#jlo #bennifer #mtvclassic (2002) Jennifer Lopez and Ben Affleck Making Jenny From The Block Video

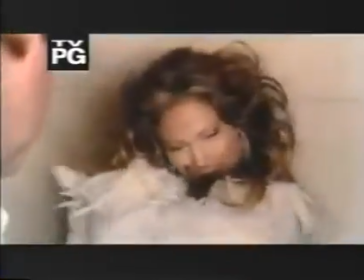set of my new video. Jennifer makes the front page. While we were shooting the video, there was real paparazzi.
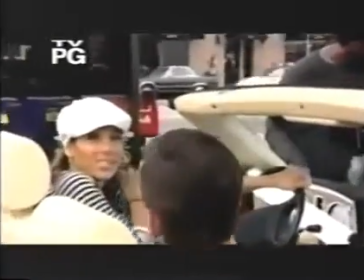Yeah. See them right there behind the thing trying to hide and be slick? There's two we more see them. Hi, paparazzi.
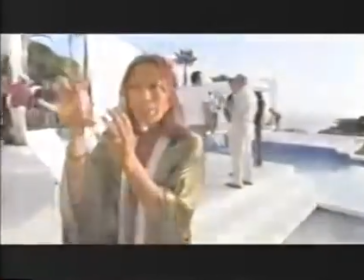Showing us he's got nothing to hide. People just kind of peeping in and getting the wrong idea because they shouldn't be peeping in.
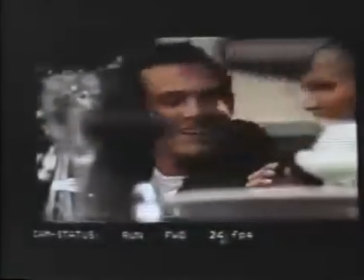Especially when it comes to her leading man. That's my last thing over there. They don't make sense.
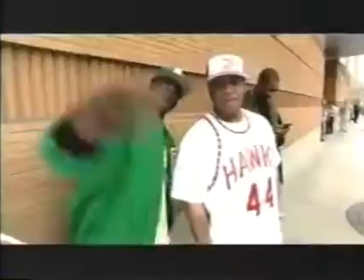Plus, the world premiere of Jenny from the Block.
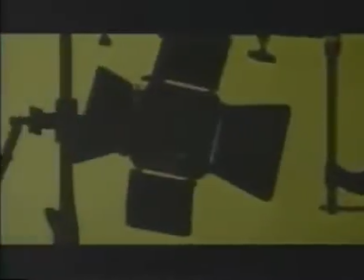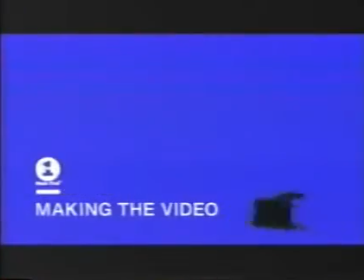My new video for my new single, Jenny from the Block. The song is the first single off my new album, This Is Me Then. Basically, this song is about people's perception. You know, I know there's a lot of information out there about who people think I am and what they perceive you to be. So it's about that type of thing. This song was kind of just letting people know, you know, that I'm just the same girl I was always. You know, I'm still the same person. I'm still Jenny from the Block from back in the Bronx. And that's who I am, and that's who I'm always going to be. The concept is really, really cool, and I have to give total credit to Francis Lawrence.
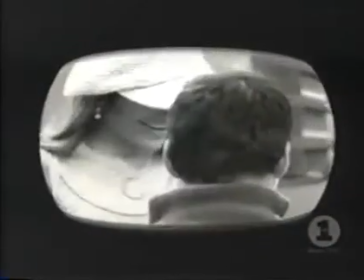He came by, and he was just like, I have this great idea, but I have to do it with you. And I'm like, really? I was flattered. I was like, really? Okay, well, what is it? The concept for this video deals with sort of voyeurism. I had thought of this idea quite a long time ago about doing a video sort of centered around paparazzi spy camera footage.
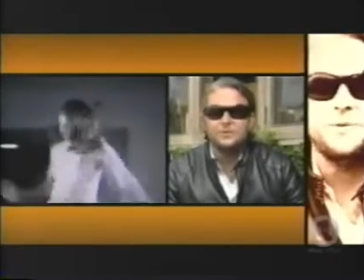When I was talking to her, it sort of clicked in my head that it would be perfect for her and really only for somebody like her,
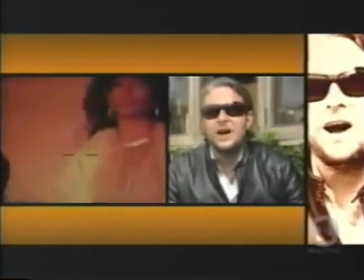because her life is so in the eye of the paparazzi and the public. With all the kind of different tabloids and paparazzi and television shows and reality shows and all this stuff, and people always kind of in pursuit of, you know, that next, you know, scandalous story and stuff like that,
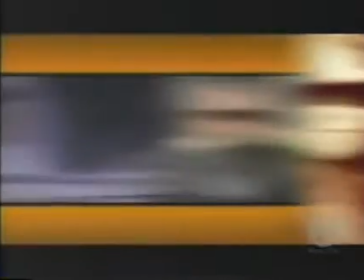that a lot of stuff just gets created. So we're inside a hotel room with little spy cameras.
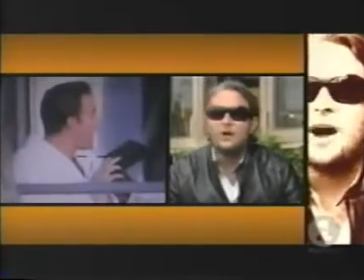We're outside of a hotel looking into a window at night. We're out on the water with her and some friends on the bow of a boat.
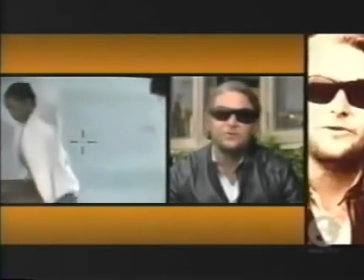We're on the beach on a music video set. We're on a rooftop for a photo shoot. We see her coming out of hotels.
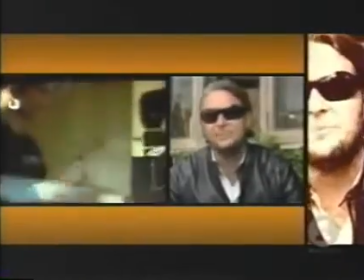We see her coming out of cars. We see her at a gas station and shopping and walking on the street and talking on the cell phone and rehearsing.
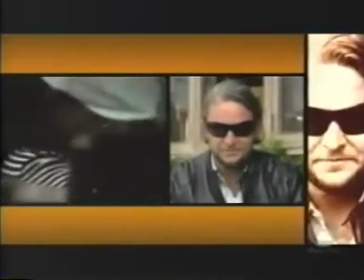To make it look like we're spying on her, the image can't be that clear and that clean.
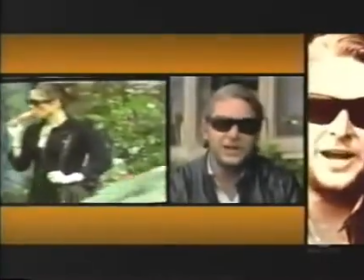And so what we're doing is shooting with extremely long lenses. Otherwise, if it was too clean, it would just look like we're shooting her normally, and it wouldn't quite have the same feel. It's going to be really hot, I think.
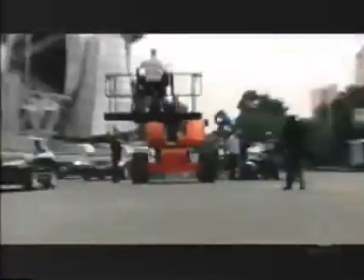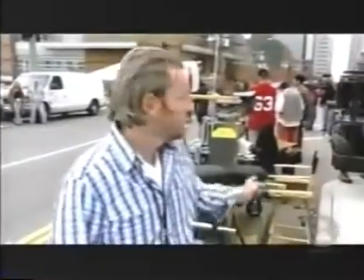We're here day one, setting up on Upper Grand, downtown Los Angeles.
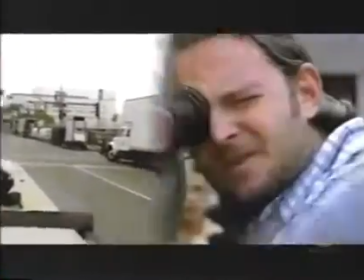We're going to set J-Lo up on the center island down the way, shooting really long lenses, traffic and pedestrians passing by while she dances and performs.
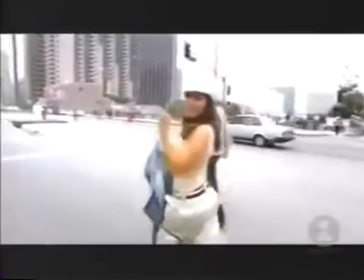Good night, Jenny, making the video. Day one, here we go. Can you believe this?
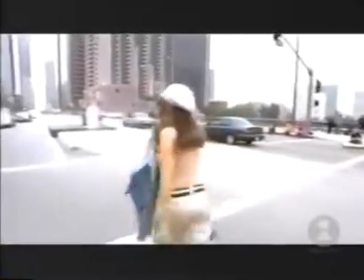Construction workers. But you can perform to anybody here, yes. The passing cars.
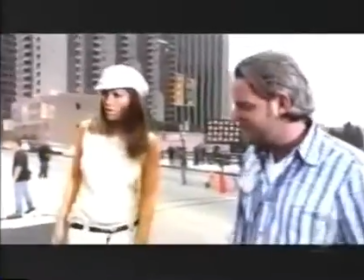Okay. Okay? All right. The camera, whatever it is. Right. Here we go, folks. All right, here we go.
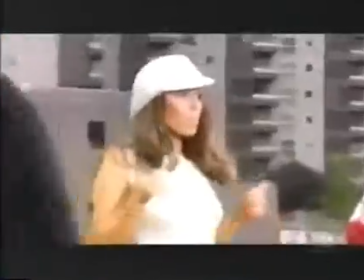Slide in. And roll playback.